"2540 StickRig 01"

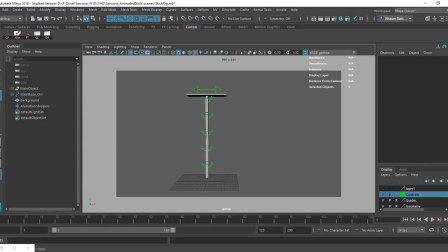12:27 Now, when I grab this first one, let's say I'm in wireframe, it's hard to see, but I am grabbing all of these, okay? Because of how Maya parents things together, this item will control all of those. So as I rotate it, it's rotating all five of those.
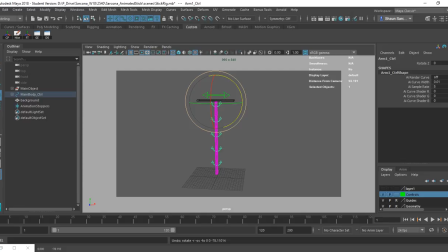12:47 But now, just because it's rotating all five doesn't mean it's giving me the same animation as if I were to rotate each one individually. So look at how I can grab each one of these individually and rotate them, and now I'm getting kind of like this tail whipping type thing.
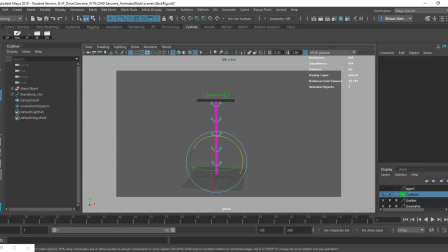13:06 Okay, so if I do this and I marquee, that grabs all five of those separately. And the reason I want to do that is because you saw how slow it was for me to click, deselect, click, deselect, click, deselect. By grabbing all five of them, I'm able to rotate all of them individually, and then I get that little tail whip.
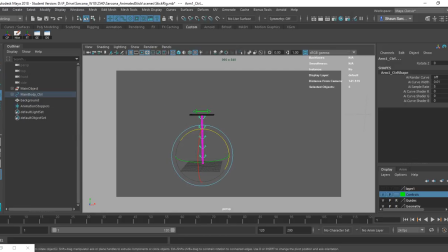13:27 So now I want to animate this thing. I know that this goes to about frame 30. Okay, so that's my frame of reference. And then I also want to look at when it really starts to pick up speed. So right, I think it's about 18 or
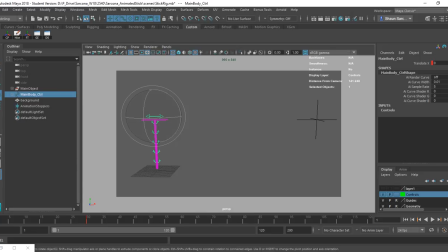13:48 19. I guess it'd be like 20, I say. Let's say it's 20, okay? So 20, it's going to really ramp up and go super quick. So when should this start moving?
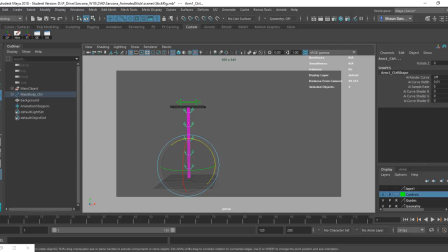14:05 Immediately, right? The top's moving, so the bottom's going to move also. So I set my first keyframe to say I want you to, at frame 1, you're going to start moving. And then at frame 20, which is what we said is where it starts ramping up really quick, it's going to move.
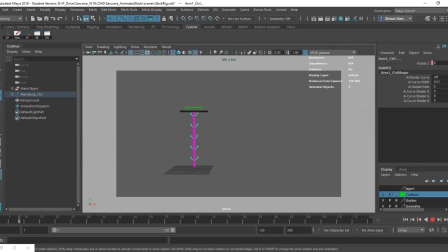14:20 So based on how far it moves from 1 to 20, how much rotation should I have? Tell me if that's too much or too little. Too much. Tell me when it's good. Right there?
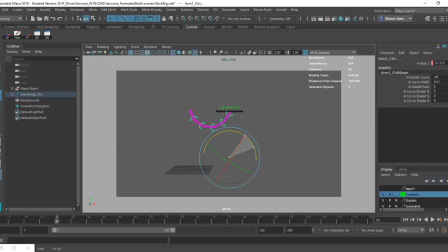14:42 Like that? That? That's too much. With the way he's moving, probably that much, okay? Because he's moving like super slow, so that tail or whatever it is just going to be kind of like hanging behind just a hair.
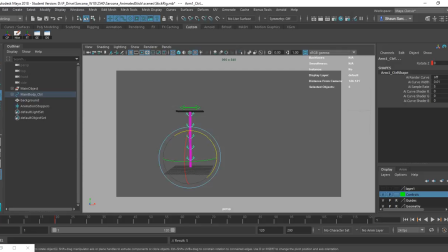15:02 So I'll set a key on that. So now watch what we do. It goes, and it feels right. I mean, you can look at it and you can see, hey, the speed that he's moving, it feels right. You're not going to know that that was too much until you do it, and then you see like that looked wrong.
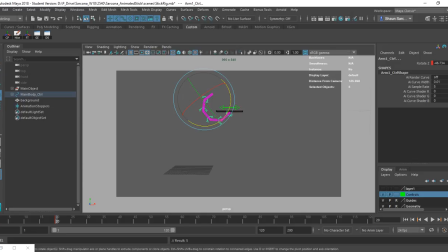15:19 Okay, now just for fun, let's crank it up. And you'll see how ridiculous this is going to look. Right? The motion of the bottom does not match the motion of the top. There's no reason for that to happen. So let's undo that key, and now we're back to there.
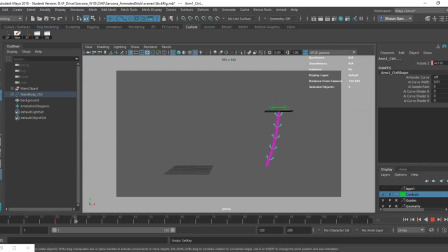15:34 Okay. So now we stop at 30, right? That's where his last keyframe is. Yep. Okay. So now what's going to happen at 30?
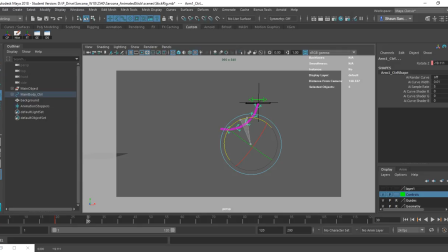15:53 This way? The other way? Yeah. All right, so let's see what happens. So it went backwards because the momentum of the top was pushing it,
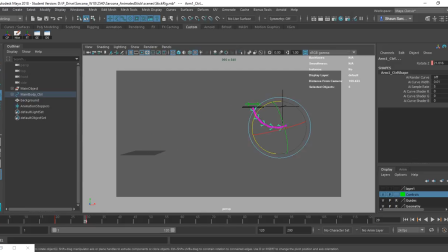16:11 but we never set a keyframe there to say when we want to swap over, right? So let's go back. So at frame 30, it's actually going to be like that, okay? Because the speed is so much, he's going to be flipped backwards. Oops. I have to go to actual 30. There we go. I knew what I meant. Yeah, I know what you meant.
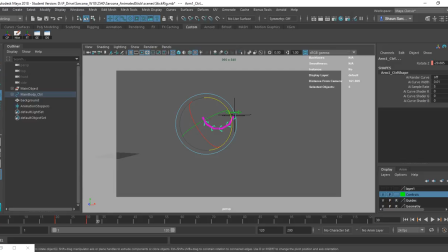16:31 Now, after 30, that's when it's going to flip the other way. So let's say 35.
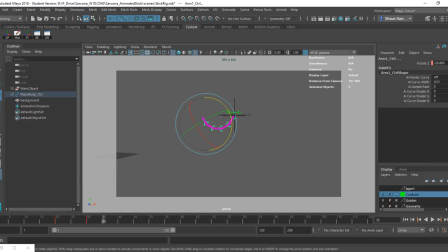16:37 And again, you're not going to know where these keyframes are. The purpose of that first assignment is getting comfortable with setting keyframes and then moving them until things look good. Okay? So now we'll go there. Okay, now let's look at this too while we're doing this, all right? So here's the rotate Z, negative 30, roughly.
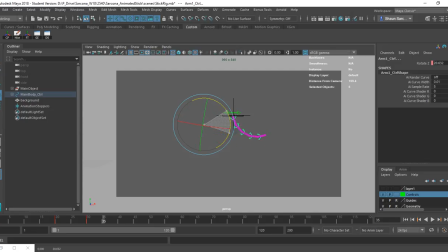16:57 So do you think this will be able to go all the way up to negative or to positive 30? No, okay? If you know anything about physics, if I drop a ball from here, I'm not throwing it, I'm just dropping it, it's impossible for the ball to hit the ground and go higher than he originally was,
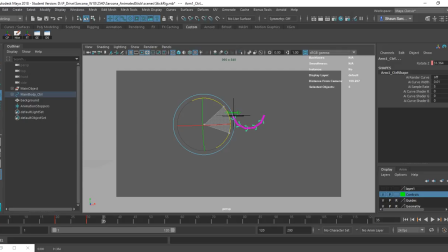17:16 okay? So if I drop this tail, it's not going to go the same distance. How far? Who knows? I know it's going to be under 30, so let's go to 19. Okay, and then we'll set a key. And then we rewind it, and then we hit play.
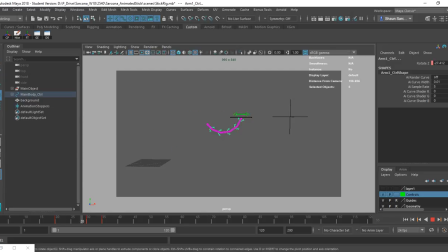17:36 Sweet. So now we see it. Now, there is this thing with how our eyes work, and what we're seeing here is two different things. So this thing is hitting, and then this thing is coming over.
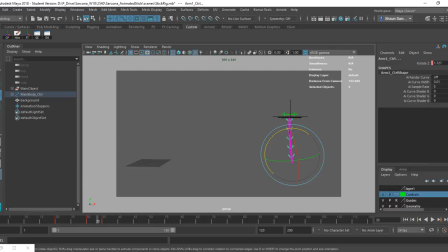17:53 So there's actually, it feels like there's still a delay happening. So I'm gonna hit play and we'll watch it again. So it comes in, doop, doop, right? It feels like there's a little bit of a delay. We will take care of that delay after, so just ignore the delay for now.
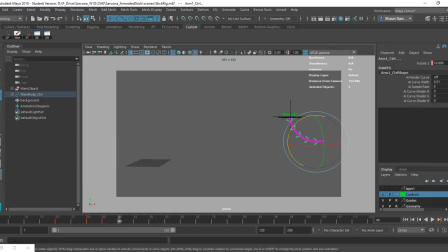18:10 All right, so it does that, and then let's say that after this, it's probably coming to rest, right? So that's going to go the other way. So what I do is I focus on this number. That's 18 now. So before it was at negative 30, then we went to 18. So it's going to be less than 18, okay?
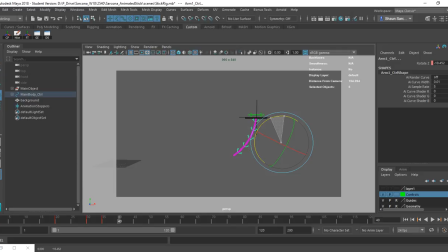18:27 Same principle. So let's just say for fun, I set it to 10. And then I'm going to go up another 5 frames, and then I'm going to set this to 5. And I'm not typing it in.
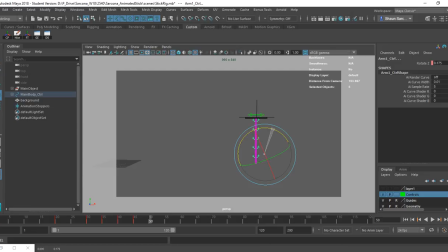18:40 Don't type things in. Just put it over there. And then I'm going to put this to negative something, and then put this to, that one I'll type in at 0.
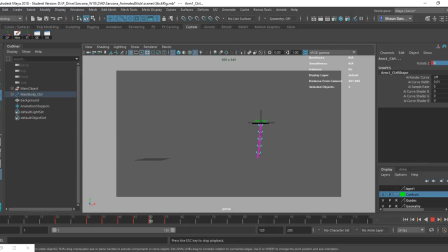18:56 Okay, so there we go. Okay. All right, so now that feels better, right? We can look at it and we can assess, hey, that animation feels good.
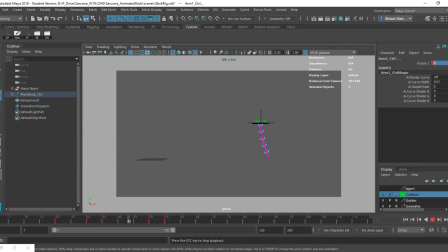19:10 There may be a spot that doesn't, like maybe it goes too slow or too quick or whatever, and we need to adjust it. So I set these at 5 frames apart, okay? They're basically the same exact amount of movement.
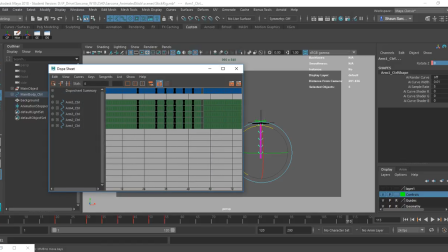19:23 If I use my dope sheet, and let's say that I just grab these and just kind of push these in a little bit further. Because I'm new to animation, I don't know how far apart things should be, but let's say that I just put these 2 frames apart.
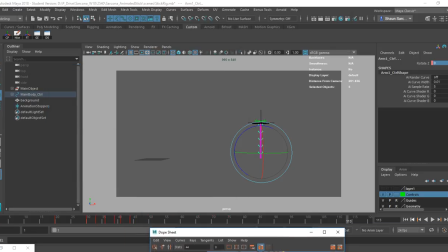19:38 Burp, burp, burp. Set that down there too, right? So it still feels good, but now we're getting a different impression of what that item is, right? So just like he talked about in that video, it's the difference between being a feather or being something like an antenna is what we're getting.
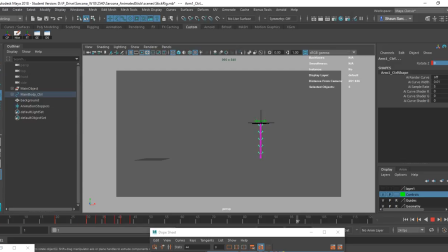19:58 Now, because of this movement right here at this part, it doesn't really feel like an antenna because why would it fling back so far here but not there?
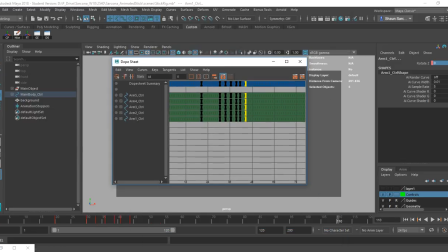20:07 So one of those would have to change. Now, let's say I go the other way. I'm going to go, like, really far. Like that. And what I'm doing is just looking at spacing. That's all I'm looking at.
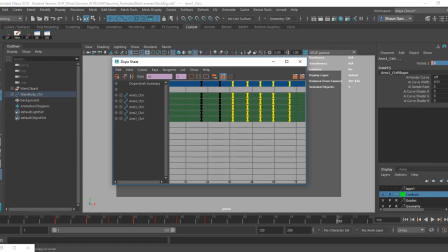20:26 All right, so let's see how that looks.
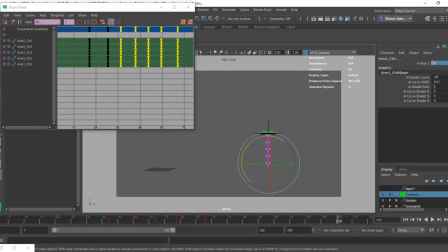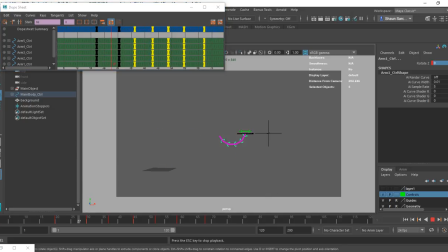Right, we kind of lost some of our momentum, like right when it hits, it feels like it's really like slow all of a sudden, okay?